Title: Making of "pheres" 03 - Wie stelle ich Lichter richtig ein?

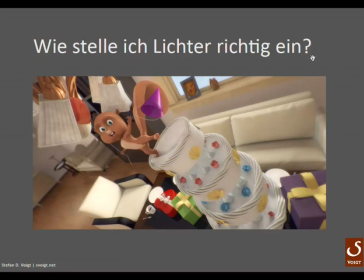0:00 Wie stelle ich meine Lichter richtig ein? Ich habe dieses Bild für meine Freundin gemacht, zum Geburtstag, die hat übrigens heute. Ich habe letztes Jahr die Idee gehabt, also das Geburtstagsgeschenk wollte ich eigentlich letztes Jahr schicken und jetzt hat sie es gekriegt.
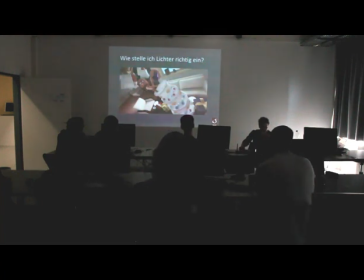0:18 So, das Bild sieht so ganz schick aus. Alles schön weich, aber irgendwie war es mir zu weich. Also ich habe den After Effects rumprobiert und den Kontrast versucht anzuheben und sah immer kacke aus. Und ich habe mich halt auch ein bisschen beeilt und wollte fertig werden, habe es rausgerendet. Und irgendwann kam es mir dann so, scheiße,
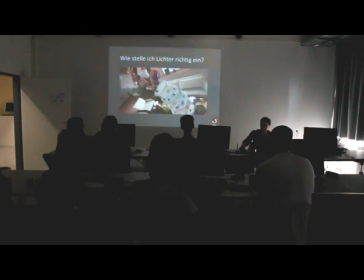0:37 zum einen hast du vergessen, die Schatten einzustellen und zum anderen hast du nicht gearbeitet, wie üblich, mit einem Fall-Off.
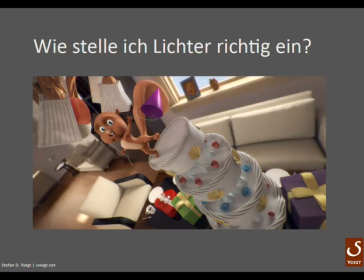0:45 Und darum geht es jetzt gleich. Und die zweite Version sah dann so aus. Also ihr seht, es ist viel mehr Plastizität. Hier scheint es über, das Licht fällt langsam ab, gibt dem Quinn hier, so heißt das Eichhörnchen, eine schöne Kante.
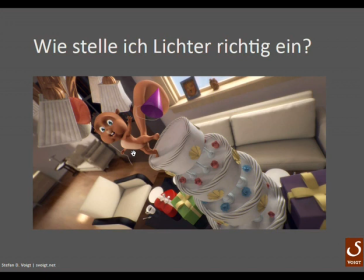0:59 Und auch diese Schatten im Gesicht geben dem Bild wesentlich mehr Dramatik. Also dieser Quinn hat wirklich Angst.
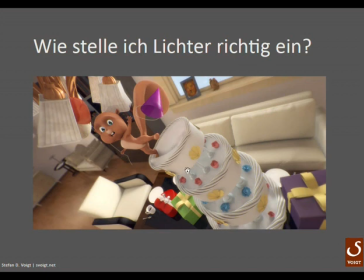1:06 Wohingegen der hier eher so ein Cornflakes-Werbemaskottchen ist, wo es nicht wirklich gefährlich ist. Und auch könnte man auf den hinteren Bereich hier achten. der gewinnt unheimlich durch die Schatten und durch den Vorlauf vom Licht, also dass das Licht abfällt.
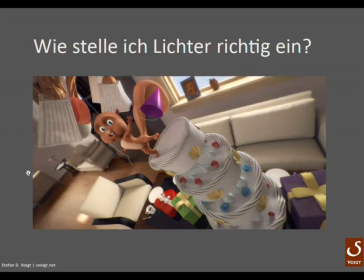1:23 Also es ist was ganz anderes, weil das Licht am Fenster richtig stark brezelt und dann aber schön weich wird.
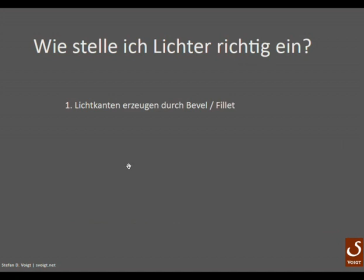1:30 Gut, dann spicke ich nochmal. Ah ja, okay. Gut, dann mache ich jetzt parallel Cinema und spicke immer hier, was ich euch sagen will.
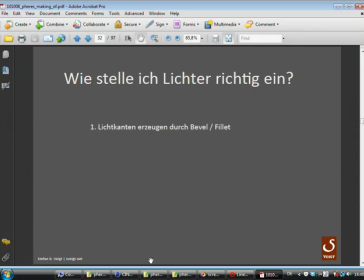1:39 Also als erstes, wenn ihr mit Lichtern arbeitet, es ist immer wichtig, dass ihr eure Objekte bevelt.
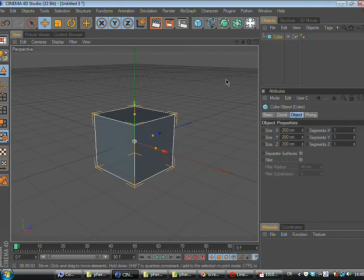1:45 So, ich nehme jetzt mal einen Würfel, weil da geht das wunderschön ins Cinema. Ihr nehmt, klickt einfach hier bei Object Fillet an und dann, oder Filet,
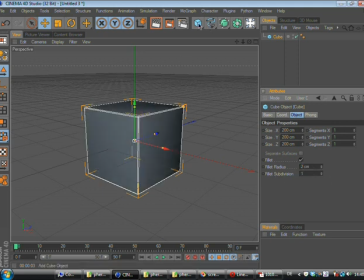1:58 setzt das ein bisschen runter und hier vielleicht auf 1 und dann habt ihr hier eine schöne Kante. Wenn ihr jetzt ein Infinite Light nehmt,
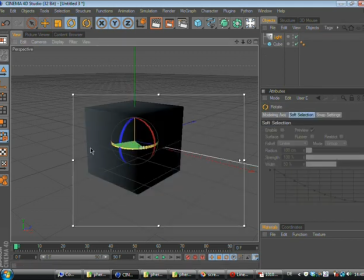2:08 so, das ein bisschen rotiert, sodass ihr es halt auf eine Kante setzt, wie hoch bin ich gerade, so.
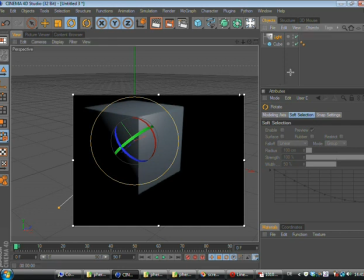2:16 Ja gut, das ist nicht so eine tolle Vorschau. So, jetzt seht ihr es schon schön. Guck mal, um diese Lichtkanten geht es mir. Die sind super. Ich kann es einfach noch ein bisschen breiter machen. Ja, übertreiben wir es einfach mal, dann sieht man es wirklich ganz genau.
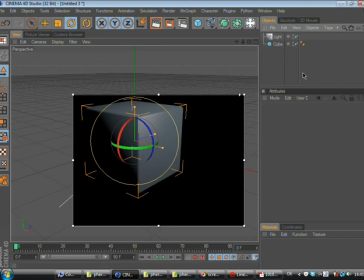2:31 Um diese Lichtkanten geht es mir. Und wenn ich eben das Fillet ausschalte, dann sieht mein Cube sowas von langweilig aus. Und ja, es gibt halt keine Lichtkanten. Das heißt, der Cube kann sich nicht hervorschälen, dadurch, dass seine Kanten nochmal nachgezogen werden.
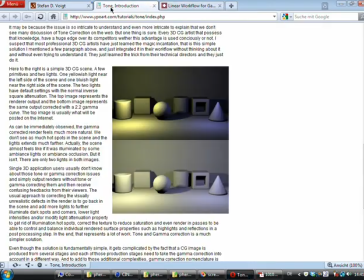2:45 Und auf der Website von dem Yves Poisson gibt
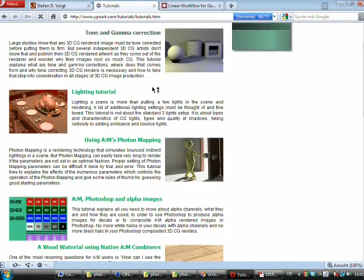2:51 es auch noch ein Tutorial über Bevels.
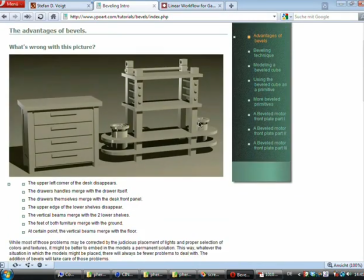2:56 Genau. Er benutzt zwar ein bisschen andere Software und ich kann mit seinen Beveling-Tipps nichts anfangen, leider. aber er zeigt halt schöne Vor- und Nachher-Sachen.
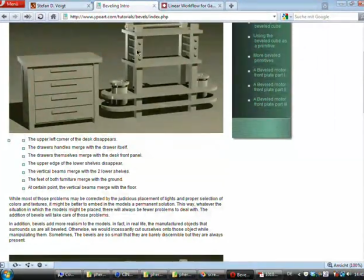3:06 Ja, hier, wenn ihr mal auf die Kante achtet, da sieht es halt flach typisch 3D aus, wir wollen ja nicht diese typischen 3D-Bilder haben.
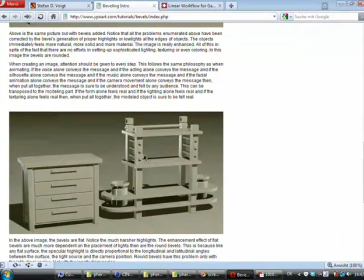3:15 Und hier wird die Kante schon ein bisschen schöner hervorgehoben und hier hat er nochmal ein Highlight auf diese Kante gelegt.
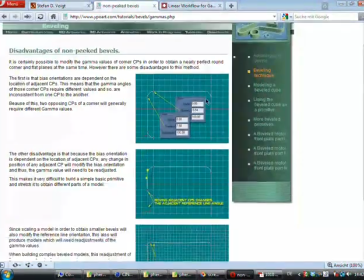3:21 Ja, also da könnt ihr euch auch nochmal durchscrollen, ein paar, hier zeigt er Methoden, um den Bevel zu kreieren,
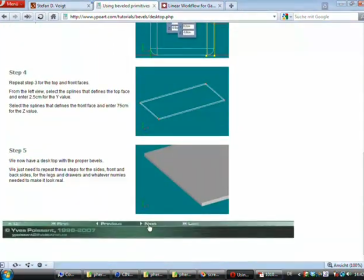3:28 für einfach ein paar Bilder angucken. Ich weiß nicht, was der da für eine Software benutzt. Sieht ziemlich abgefahren aus, wenn man das alles mit Linien definiert.
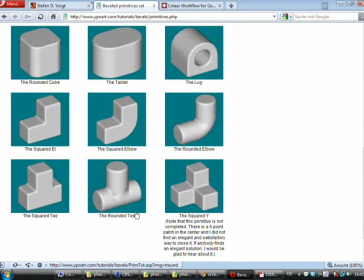3:36 Ja, und hier alles schön gebevelt und dadurch kriegt ihr schöne Kanten.
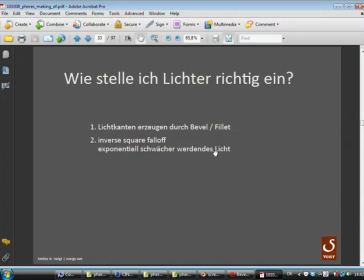3:40 So, das nächste ist Inverse Square Falloff, also exponentiell schwächer werdendes Licht.
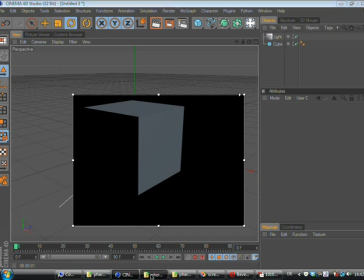3:47 Dafür habe ich diese Szene vorbereitet. So, also was wir wollen, ist sowas.
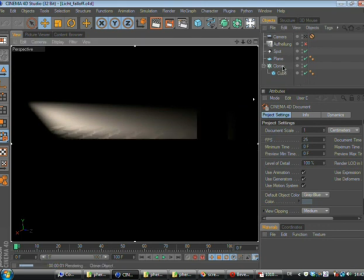3:55 Erkennt man gut? Schöne Projektion. Was aber in den meisten 3D-Programmen, also wenn ihr ein Licht kreiert,
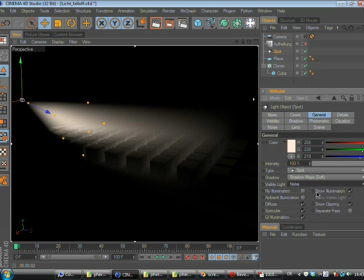4:03 sieht euer Licht, ich mach mal gerade das Visible Light aus, das ist nur so ein schöner Effekt, den ich euch noch vorstellen wollte.